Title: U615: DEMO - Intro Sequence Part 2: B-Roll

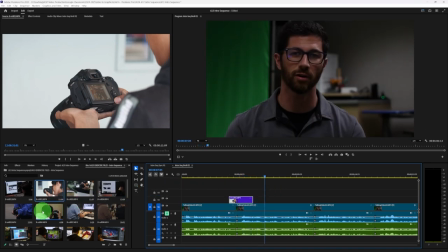249s
See, it's just adding some visual element to it. Let's add another one. Let's add this camera one right here.
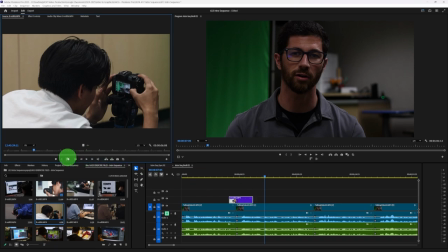255s
Another way you can add and cut a video, instead of doing it on the timeline like I just did, instead of bringing it here and trying to cut it on this part, what you can do instead is we can cut it in here in the preview monitor. So right here I could play this.
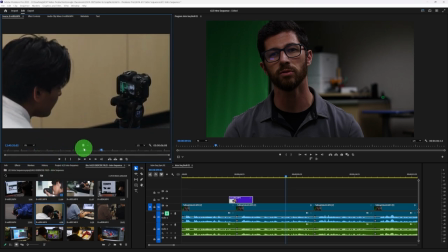269s
There's no sound to any of these, so it just plays. So I just want to take a couple seconds of this part to use.
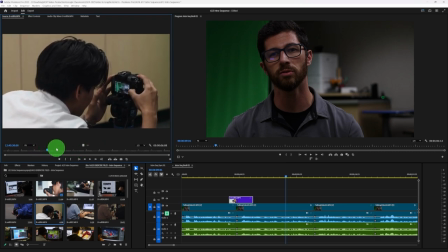275s
So I kind of like this part when he takes his hand off right there. So the way we can take just a chunk of this clip is to create in and out points. So the way we do that is there's 2 ways. You can click on the icons right here. You see where it says mark in or mark out. So this will be my in point where I want it to start.
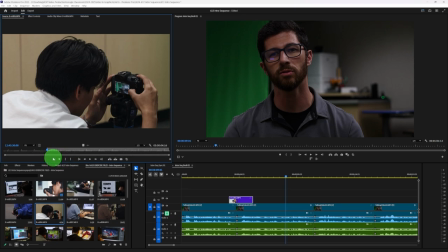292s
I'll click mark in. Or the shortcut is to hit I on your keyboard. And then I'm going to move down a few seconds maybe about right there. And this is where I'm going to mark my out point. So instead of hitting this button, I can hit O as out. So I is in and O is out.
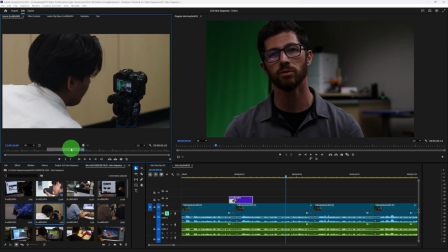308s
If I hit O on my keyboard, it does this. Now it has this little chunk right here. So now when I grab this clip, if I go right here to where it says drag video only, if I bring this in, it'll just bring that one little chunk right there. It's not going to bring in the entire clip. It's just bringing this little segment I cut out. So let's see what it looks like now.
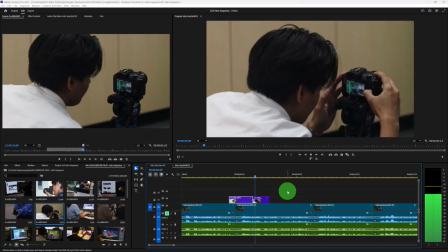326s It's graphics instructor here.
Here you will get to take your knowledge from the intro class and so you see now how it's rapidly cutting.
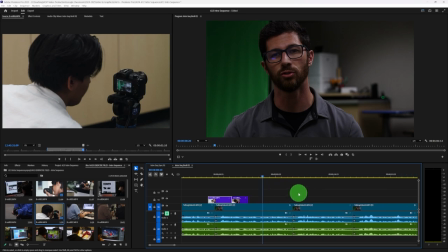334s
It's making the video just more engaging visually. It's giving the audience something to look at besides just my face talking, which gets really boring quickly. So what I want you to do is play around with these. So I can see here, maybe I don't like these in this order.
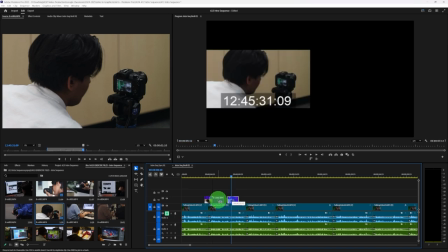346s
Maybe I want to switch them. Maybe put this one first and this one here. Let's see what that looks like. advanced graphics instructor here.
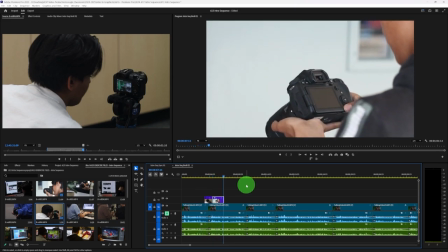354s
Here you will get to take your knowledge from That's not bad. I kind of like the way that cuts better. But again, it's entirely up to you.
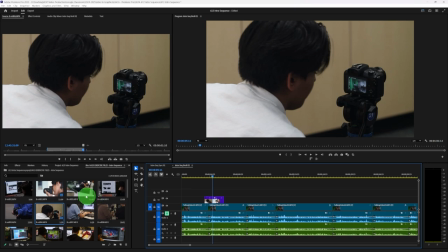359s
Maybe you picked a different clip to start out with. So what I want you to do is you have 25 B-roll clips so far. Don't use all of them yet. We are going to use all of them. But just start with about 10 to 15 of them right now. And we're going to put them on here and just space them out just a little bit. So take just a couple seconds of each one.
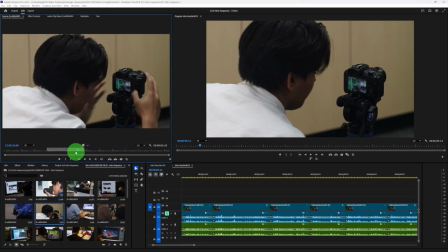378s
Take the most interesting parts of each one. Find the most engaging couple seconds of each video. And we're going to put them here, spacing them out on our thing. They don't always have to be back to back. Maybe I want it right here like this too. graphics instructor here.
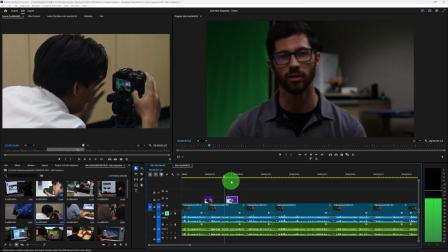390s Here you will get to take your knowledge from the intro class and use it to create some brand new.
So we're just creating this spacing so the video is cutting every few seconds. Again, just to keep it interesting. So take a second. I'll do it right now too.
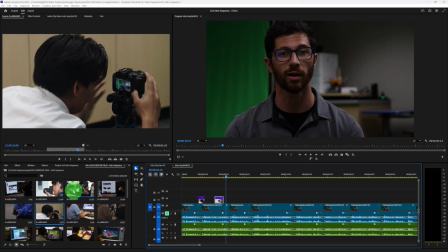403s
Take about 10 to 15 of these B-roll clips, go through, preview, watch each one, and sprinkle them out here on track V2, ending at the same time as the video. So take a second to do that part.
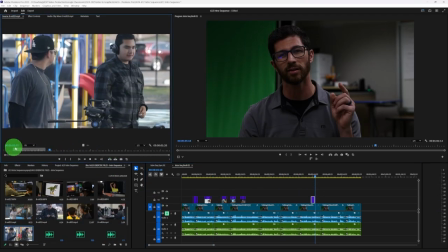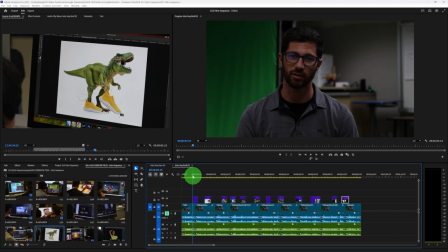421s
All right, so continue adding B-roll. I've added a few clips to get started. And again, your clips will look a lot different from mine, but try to match up the clips as best you can to fit the themes. Like for example, in this part, I talk about you can create your own podcast and YouTube channel, and I have clips of people doing such a thing.
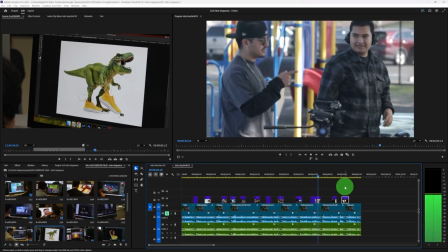440s Content creation when you create your own podcast and your own YouTube channel.
This class is about So something like that.
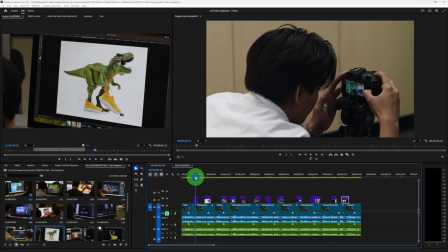447s
I might trim this up just a little bit, but you can see each one is really short, only a couple seconds of each one,
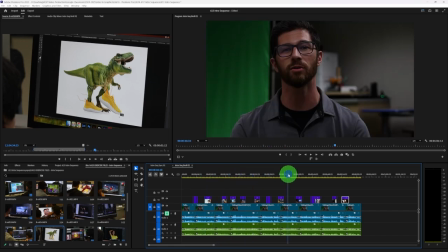452s
creating these very quick cuts that cut back and forth throughout the entire video, keeping the audience as engaged as possible.
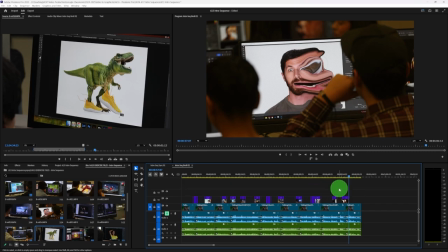458s
So again, use about 10 to 15. Don't go past the video. We're just going to keep them right here on top of the video clip so far on track V2.
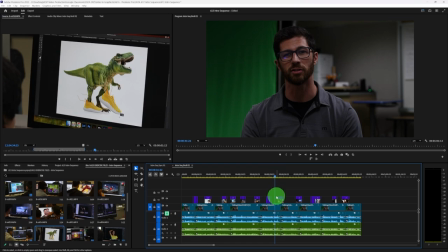470s
That's where all the B-roll is going to go, so it's right above. Just like in Photoshop, when we have layers, it shows whatever layer is on top. So it's going to play here, showing this one until it gets to this because this layer is on top.
Audition and After Effects. These are the tools that real professionals.
Just like that. So that is how we add B-roll.
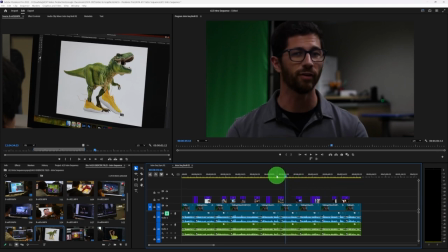487s
And again, this is kind of like a puzzle. There's no right or wrong way to do this. Your layout of B-roll and my layout might be completely different, and that's totally fine.
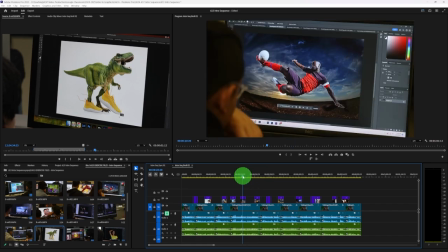496s
Just feel it out. Don't rush through it.